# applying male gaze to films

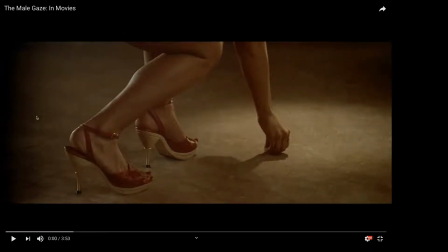(0:02)
Right, I'm going to be covering Laura Mulvey's male gaze theory. Now, in this video, this entire video is just a collage of different examples from different films throughout the years, different genres, and different actresses. To summarise Mulvey's theory, since I already went into detail about this,
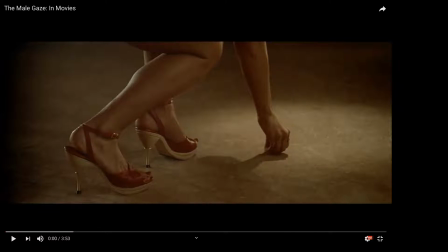(0:21)
to summarise it, it's a theory that basically puts the viewer in literature and in film from a masculine heterosexual perspective that presents and represents women as sexual objects. So basically, what Mulvey's theory was about was showing women as objects for the male viewer's pleasure.
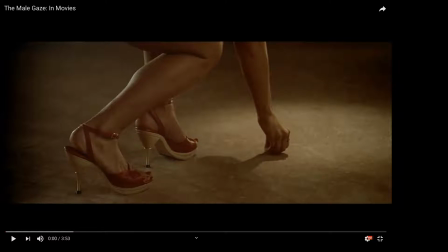(0:40)
Not so much as beings or people, so much as simple objects there for you to stare at, for you to just look at and feel attracted to, feel sexual urges towards.
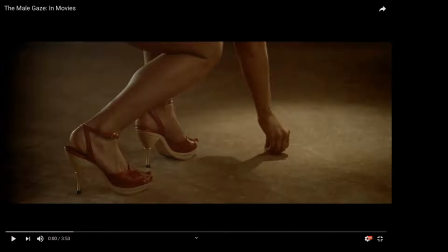(0:53)
Now, throughout this is done in multiple different ways, camera angles, different depictions of how the viewer is seeing the character, for instance, what they're doing, what they're wearing, and different effects like slow motion or like different add-ons in the film,
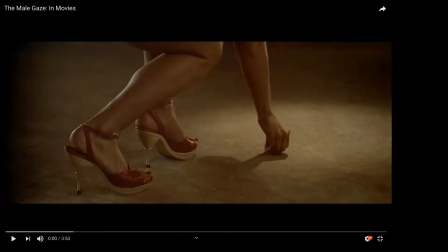(1:08)
such as like water or, as I was saying before, costume, like different ways of interpreting the male gaze, but all in all is the same point of trying to make the male, well, in this for instance, to be stereotypical, the male look at the woman and think she is gorgeous.
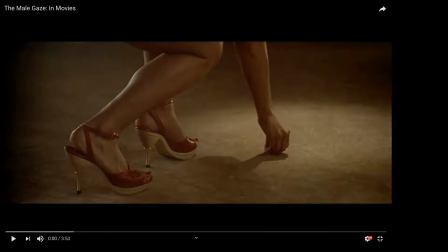(1:26)
Now I'm going to run through this clip and I'm just going to show you the different ways that this is done.
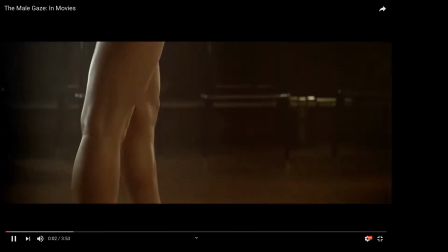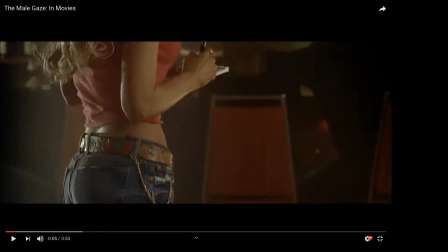(1:37)
Now, as I was stating earlier, in this particular scene, I'm not quite sure where this scene's from, but how it works is the camera's done a slow pan up. And the reason they've done a slow pan upwards is they've gone from the bottom of their foot all the way, as I'll show,
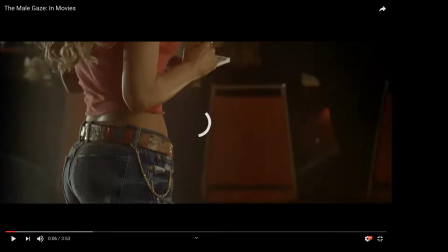(1:55)
to the top of their head. Now, I'm just going to go back a bit. The reason they've done that is because this does literally show their entire body. And the way the actress is positioned, it shows from the back. So as it comes up the legs, it shows the ass and then it goes all the way up.
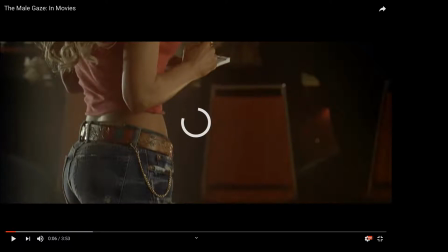(2:13)
It's again to show those flattering angles, those curves. It's to then intrigue the eyes of the male to go specifically to a certain spot, whether it be the legs or anything else.
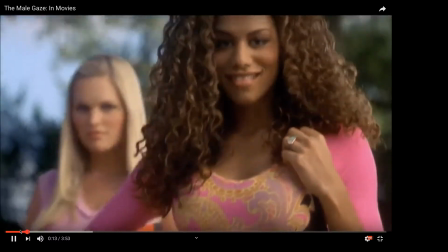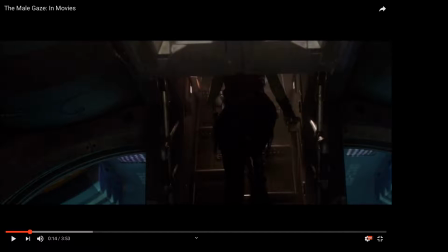(2:35)
From what I'm getting from this, from a lot of it, again, it's all about camera angles so far. Again, it's the panning, it's the slow motion, it's the focusing on a certain body part to make the male's eyes draw to that specific point of the body.
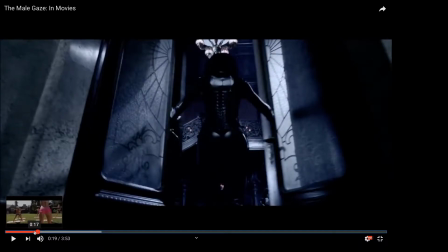(2:51)
Now, I'm just going to pause it here. I'm going to go back a bit. Here's an interesting angle.
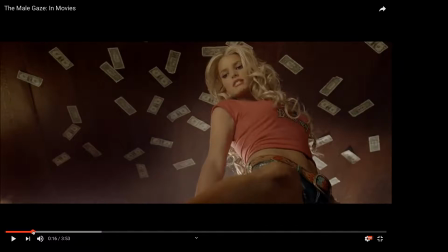(2:55)
Here's a low-angled shot of the woman, from the looks of it, upon the male. So she's obviously on top of someone, whether it be male, female, whatever. But this shot is to show a more dominant side of the women, because obviously men see women differently.
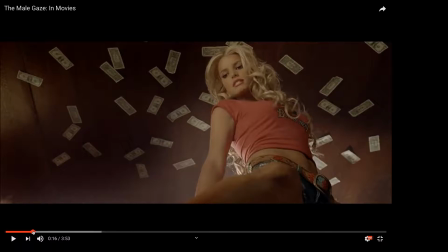(3:14)
Some men see different sides of women differently. So, for instance, if you're a male who sees this as hot because she's being dominant, then it's to show that angle, to show that superiority over whoever she's on, obviously.
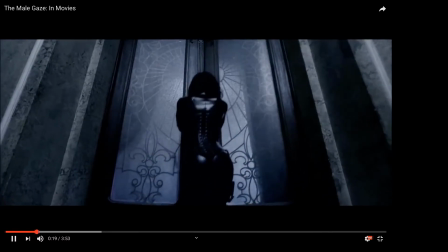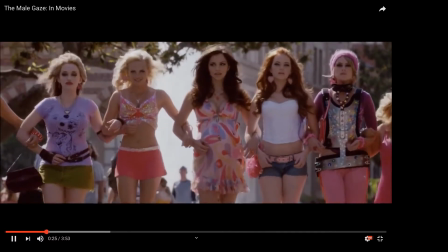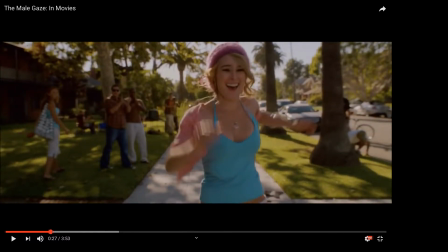(3:39)
A common little thing as well that most of these use, besides obviously the obvious of slow motion,
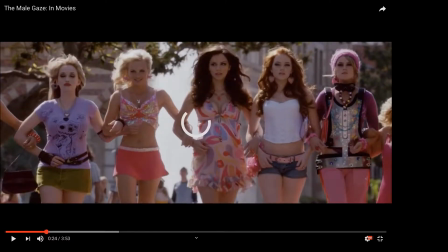(3:43)
if I just go back to this one, they'll often have fans.
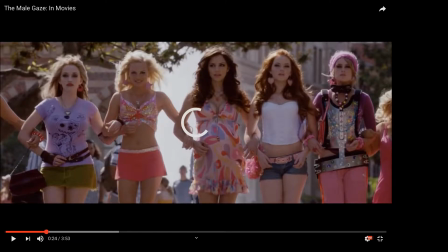(3:49)
And the reason why they'll have fans, like big like warehouse fans, is to do multiple things. It's to, during the slow motion, as it's hitting the hair, it flows and it makes them seem more attractive.
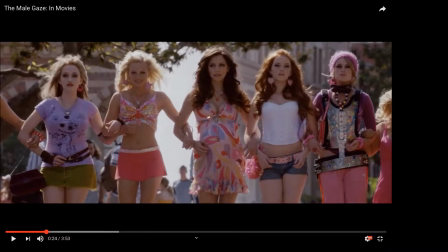(3:59)
Then again, depending on what they're wearing, if they're wearing like a skirt or a dress, having the dress move in a fluid sort of motion, again, sort of hugging and like the curves of the woman, all ploys to, again, try and make the male look at certain parts, no matter what it would be.
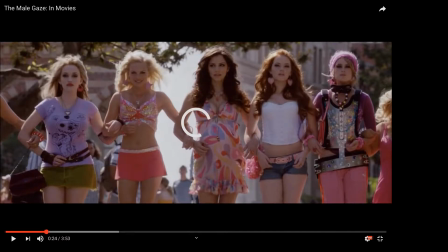(4:16)
And it also shows them off in their best form. So, for instance, the slow motion is so you can take a real good long look at the person they're trying to depict. And also, the reason for this fan, or the reason for the breeze,
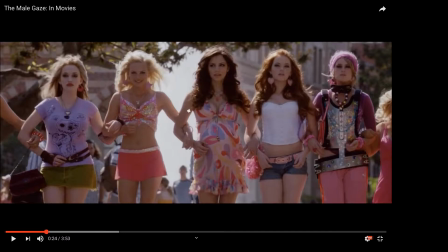(4:30)
is again to show the hair flowing in the wind, the dress flowing in the wind, to have them. So it's almost like a tease in a way. It's almost like them saying the dress could come up, but it's not going to.
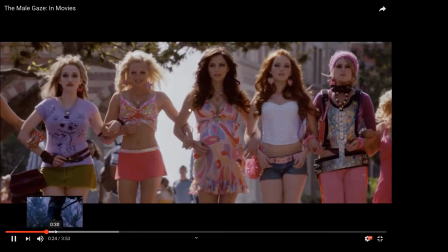(4:42)
But it's just sort of hugging the girl's body. I'm just going to play it from here.
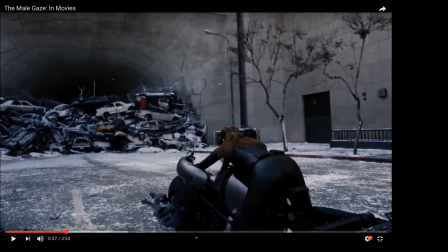(4:53)
Another thing that this will probably be my second to last point, with a few of these, it's not so much camera angle, but it's how the actress angles herself. So body positioning is very, very, very important when it comes to the male gaze theory.
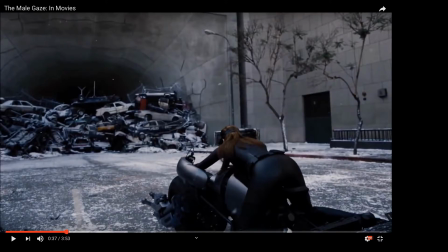(5:08)
Like how they hold themselves, how they have their legs, how they have their hips, like how their body is positioned and turned can really make the difference about how the scene is interpreted. For instance, the scene I've just paused on here, Catwoman in the Dark Knight Rises film, I do know this one,
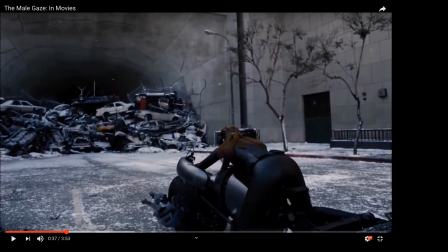(5:26)
is obviously clearly, as she's got onto the motorcycle, she's straddled the motorcycle, which obviously you have to, but then she's bent over in such a slow kind of arching way to show off her ass. And that is 100% on purpose, because again, it's drawing that attention to her ass,
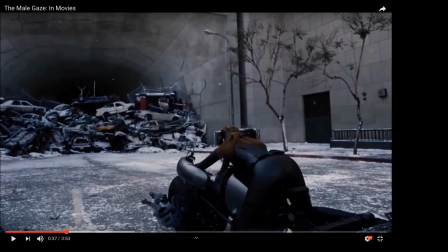(5:44)
as well as obviously wearing the leather, which then is obviously skin tight. It draws your attention to her curves, to her body, and it's, in a theatrical perspective, it's quite clever how simple things like that, like gesture, body movement, body language, can interpret this normal scene to being sexual,
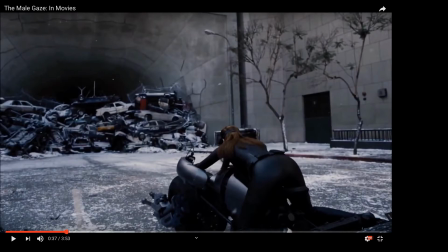(6:03)
or at least attempting to be visually pleasing for a male viewer. So I believe that's why most of the time camera angles do come into it, but the real key to the theory is how the actress is positioned, how she's, like, it could be a difference of a leg facing right and a leg facing left,
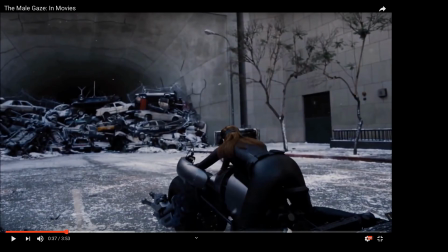(6:23)
but the difference is dramatic of how the scene could be taken. And I think that's all I'm going to mention.
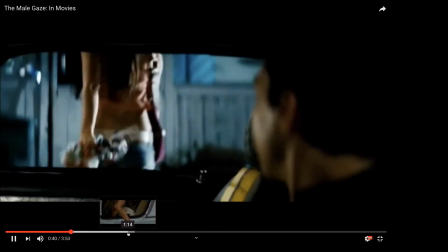(6:28)
I'm going to quickly go over, just make sure there's nothing else I can cover. Nope.
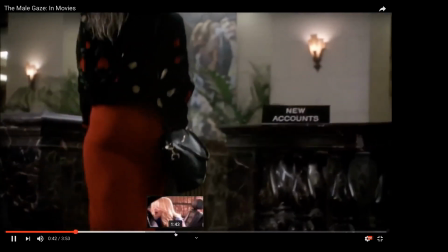(6:33)
That is all.